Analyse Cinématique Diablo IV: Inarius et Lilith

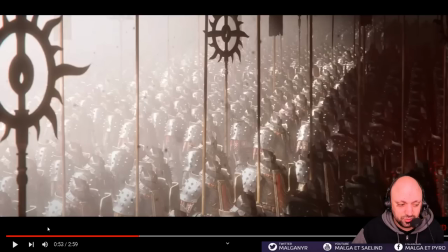[11:01]
Au départ, par contre, ce qui est très intéressant, c'est qu'il y a un petit triangle. Il y a un petit triangle dedans, et du coup, ce que j'aime beaucoup avec cette cinématique, c'est qu'elle nous montre un.
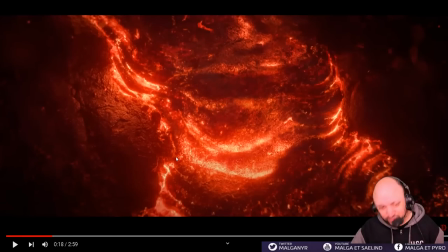[11:10]
Elle commence. Là, je vais direct réattaquer. Donc, maintenant qu'on a fait le contexte, le cadre, il y a de grandes chances que ce soit la guerre du péché. Sinon, c'est l'ancienne période avec le. Donc, c'est l'un des deux bannissements de Lilith. Hein. Donc, globalement, pour moi, c'est l'un des deux bannissements de Lilith. Soit le premier, soit le deuxième.
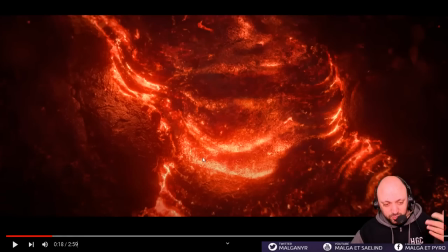[11:25]
Et ce qui est très intéressant maintenant, si on va commencer vraiment à analyser la cinématique, parce que en soi, elle apporte pas des choses exceptionnelles, mais elle nous montre encore une qualité graphique. La première cinématique du Diablo 4 était hallucinante. Et là, encore une fois, c'est des tableaux, quoi.
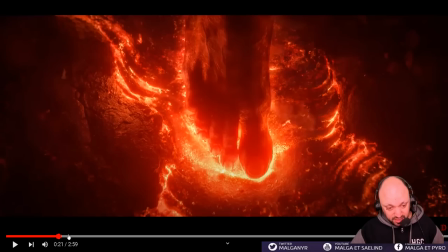[11:39]
C'est vraiment, c'est des tableaux à chaque plan. Et ce que j'aime beaucoup, c'est le retournement. On joue avec nos codes, on joue avec nos connaissances pour essayer de nous indiquer quelque chose. Puisque au début, on voit, voilà, la couleur.
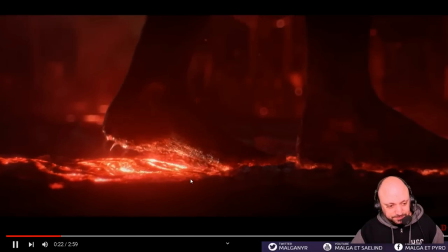[11:50]
Là, c'est les couleurs de Diablo, ça, hein. Noir et rouge, c'est les couleurs de Diablo. Une humaine qui marche sur le feu et qui n'a pas de problème au niveau des.
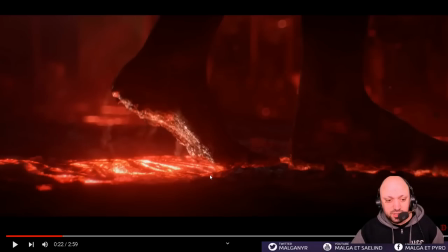[11:59]
Enfin, qui se brûle les pieds, mais elle n'a pas de douleur. Instantanément, moi, dans ma tête, je sais pas pour vous, mais moi, dans ma tête, je me suis dit, bon, ok, c'est des sectateurs, on a une couleur extrêmement tamisée, etc.
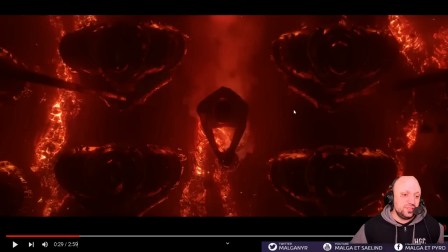[12:08]
Je me suis dit, ok, en plus, avec tout le battage médiatique qu'il y a eu sur Diablo 4, je me suis dit, bon, ok, c'est des sectateurs de Lilith, d'accord.
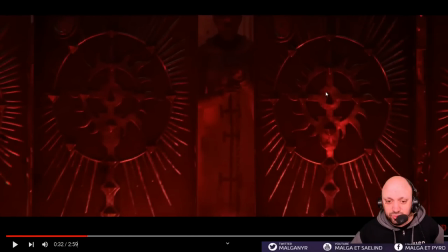[12:17]
Là, le triangle au niveau du blason central, j'étais en train d'essayer d'analyser. Je fais, c'est quoi ça? C'est le truc de, c'est le symbole de la triune.
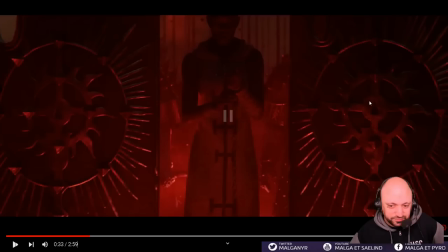[12:27]
C'est quoi ça? Parce que le triangle, c'est très souvent la triune. Le triangle, c'est généralement les trois seigneurs démons. Donc je me suis dit, bon, ok, ça doit être un truc démoniaque, machin.
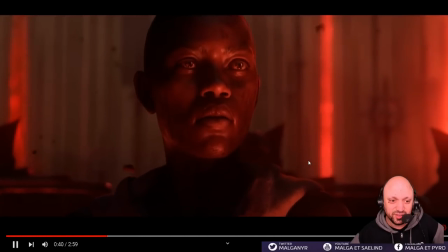[12:42]
Et au final, on se dit sectateur démoniaque. Et pas du tout.
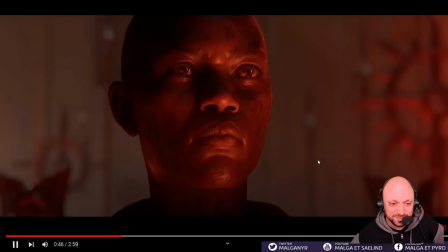[12:48]
Là, on voit, on est dans les enfers, etc. Et à ce moment-là, au moment où on se dit, ah ok, où est-ce que ça va?
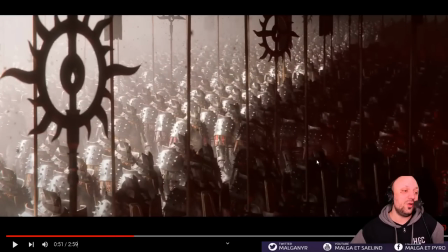[12:54]
Et là, la lumière arrive dans les enfers, donc l'endroit où il n'y a aucune lumière, on va dire, un endroit extrêmement sombre. Et le jeu de lumière pour nous montrer l'éternel conflit en images est incroyable. Les anges contre les démons, la lumière contre les ténèbres. On n'a jamais vu ça aussi bien que dans cette vidéo, je trouve. C'est impressionnant.
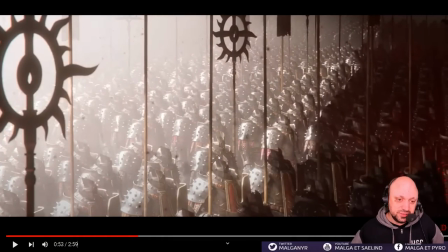[13:13]
À noter les armures du coup des chevaliers, on va dire, de l'église de la lumière. Ça fait pas trop Néphalem, je trouve. C'est aussi ce qui me fait dire que ce serait plutôt la guerre du péché, parce que
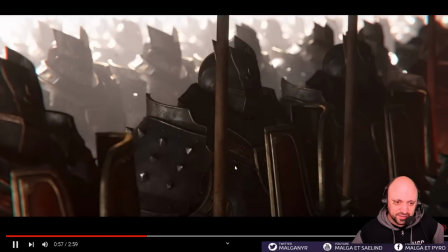[13:29]
les armures Néphalem sont assez atypiques, mine de rien, avec beaucoup de visages.
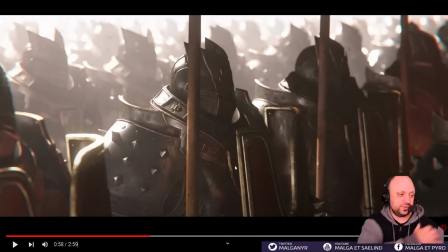[13:33]
Diablo Immortal nous l'a remontré aussi, beaucoup de visages sur les épaules. C'est d'ailleurs pour ça que l'armure d'Inarius est très intéressante, puisqu'elle ressemble beaucoup plus aux armures Néphalem. Là, on est plus sur des armures assez brutes, vraiment chevaliers classiques, qui sont pas trop les armures des Néphalem, je trouve.
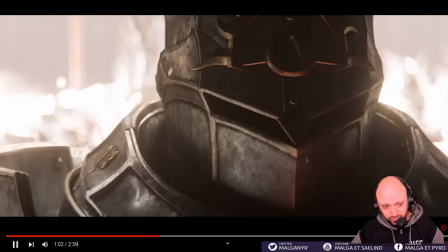[13:52]
Et ce plan est exceptionnel aussi, je trouve. Parce que c'est souvent un truc qui est très difficile quand tu représentes un fantassin.
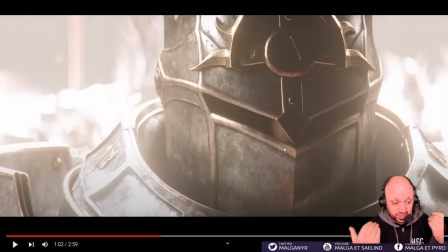[13:58]
Je trouve que ne pas voir les yeux, c'est absolument génialissime d'un point de vue classe. Mais d'un autre côté, il faut rappeler que c'est un humain. Donc si tu vois pas les traits du visage en dessous, eh bien on peut se dire, mais c'est pas un humain, etc. Il faut humaniser le personnage. Là, ce plan-là, il te montre qu'il y a un nez, il te montre pas les yeux.
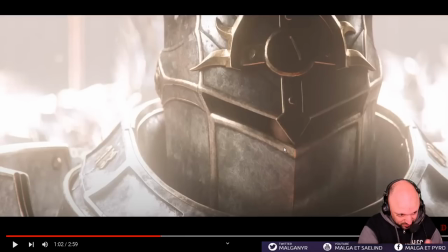[14:14]
Du coup, tu gardes le badass, tu gardes le côté percutant, le côté superbe. Et d'un autre côté, tu rappelles que ce sont des humains et des humains qui suivent la lumière. Et ça, c'est magnifique.
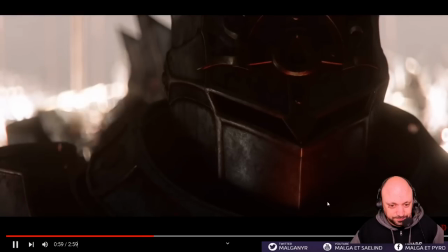[14:26]
Vraiment, l'imagerie est somptueuse. Avec tous les effets de particules pour nous montrer quand même qu'on n'est pas dans un endroit.
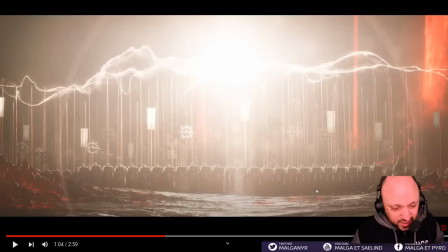[14:33]
Et là, les lances. Ce plan aussi, il y a un gros côté. Je veux dire, la dernière fois qu'on a vu une grande armée bien alignée comme ça qui suivait un dirigeant, c'était Lord of Destruction. La vidéo, la cinématique d'intro de Lord of Destruction, donc de Diablo 2, l'extension de Diablo 2, avec,
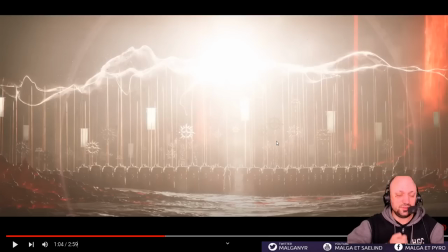[14:50]
vous savez, les armées qui arrivent devant le siège d'Arrogas et Baal ensuite qui fait son petit numéro. On a un peu le même délire, sauf que là, c'est vraiment la lumière cette fois, l'humanité de représenter et Inarius qui éblouit absolument tout dans ce monde de ténèbres et qui est la lumière.